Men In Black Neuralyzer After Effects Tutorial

Thank you guys so much for watching this video, I hope you enjoyed it. Wait, did you neuralize them already? Yeah, was I not supposed to do that? Bro, you weren't supposed to do that to the end. Well, you didn't tell me that. Anyway, hello and welcome back to another episode of The Cat Filmmaker. In today's episode, we'll be taking a look at that Man in Black neuralization effect. Let's dive in.
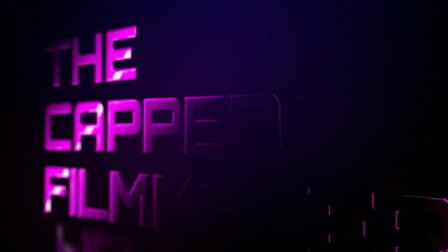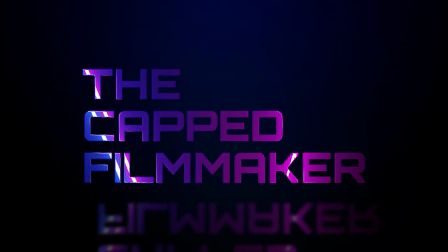This Tori even needs one piece footage and that's of one of your subjects holding this. Now this is just two flashlights taped together and it creates a pretty convincing neuralization effect when in camera but you could just buy really expensive replica on amazon.
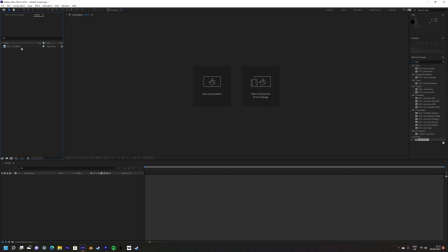[0:48]
It's up to you. Anyway, let's go. Okay, so we're going to import our footage and create a new composition with our new footage.
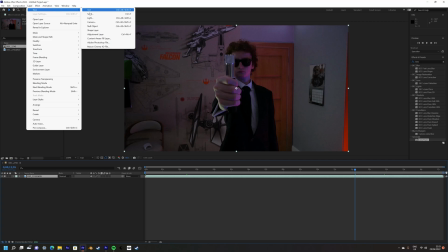[0:57]
Next we're going to go to the layer panel and select create new solid. Label this solid flare.
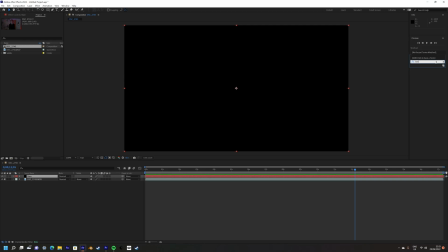[1:04]
Now we're going to create the burst of light. Go up to the effects controls panel and select lens flare.
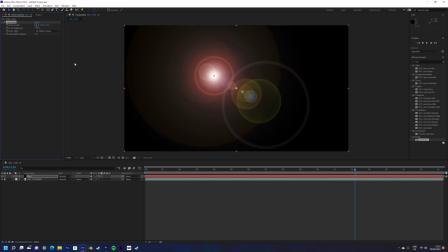[1:10]
Then apply that to the solid and set the solid to screen.
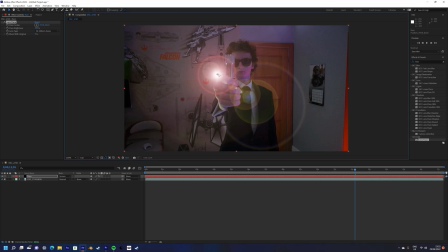[1:15]
Now move the flare center to the center of where you want the light to be coming from.
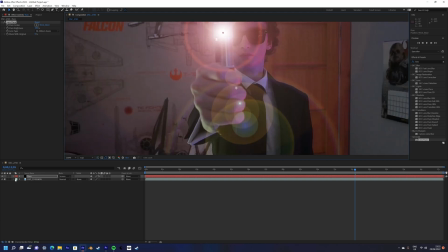[1:21]
Now find the frame that you want the light to burst out of the neuralizer.
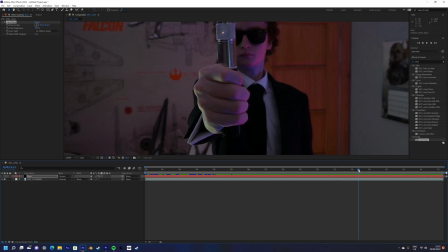[1:25]
For me it's when I slide my finger along the side of it as that was me pressing an imaginary switch, but for you it could be completely different. Once you find the frame, go to the effects controls and set the flare brightness to zero.
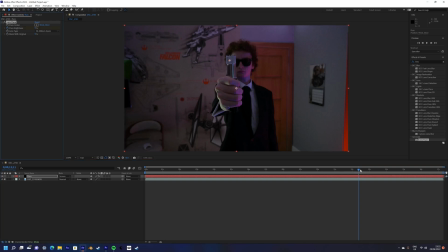[1:39]
Then enable the stopwatch. Go forward a couple frames to when you want the flare to fully engulf the screen and raise the brightness to match. If you want you can change the preset of lens, I stuck with the 50 to 300 millimeter but if you want you can change it it
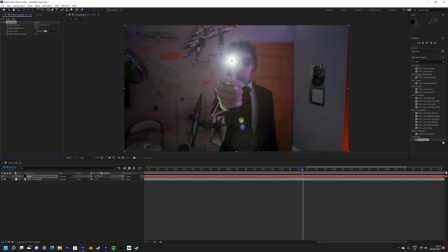[1:55]
doesn't actually have to be your actual lens size as it's pretty much just for style. Next I added some glow to the lens flare to further make it pop out from the background and later we're gonna add some practical lighting.
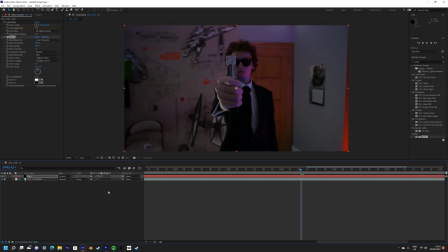[2:11]
Next we're gonna add some lighting to the scene coming from the neuralyzer. Go to the layer panel and select create new adjustment layer. Next you can add a curves and a glow effect to further brighten up areas of the scene.
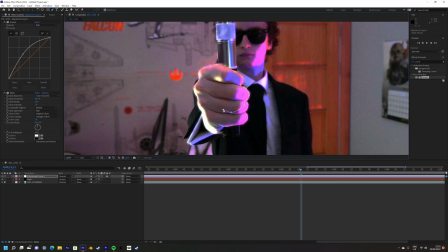[2:22]
Simply use a mask on the adjustment layer to only mask out the places that you want the light to shine on.
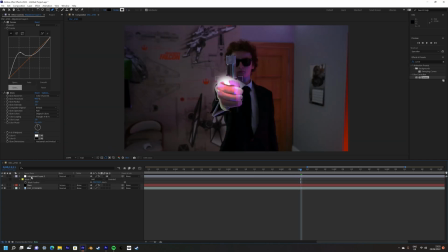[2:27]
In my shot I made my fingers look more blue as it further matches the look from the show as when someone gets neuralized it's almost as if you can see the bones through their skin. Once you've done the masking then higher and lower the opacity of the adjustment layer to match the speed of your shot.
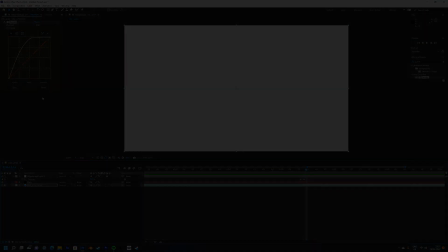[2:46]
And with With that, your effects should be completed. Let's have a look.
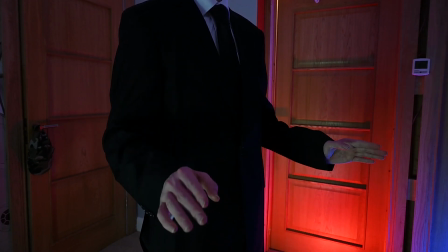[2:53] See, you're telling me that you're not subscribed? Well, you know what happens next.
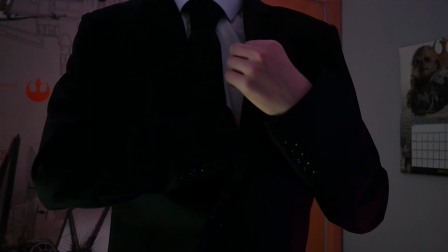Thank you guys so much for watching this video. I hope you enjoyed it. You know what? I really enjoyed this video. It looks pretty good. And actually, while you're there, why not subscribe? Thanks for watching.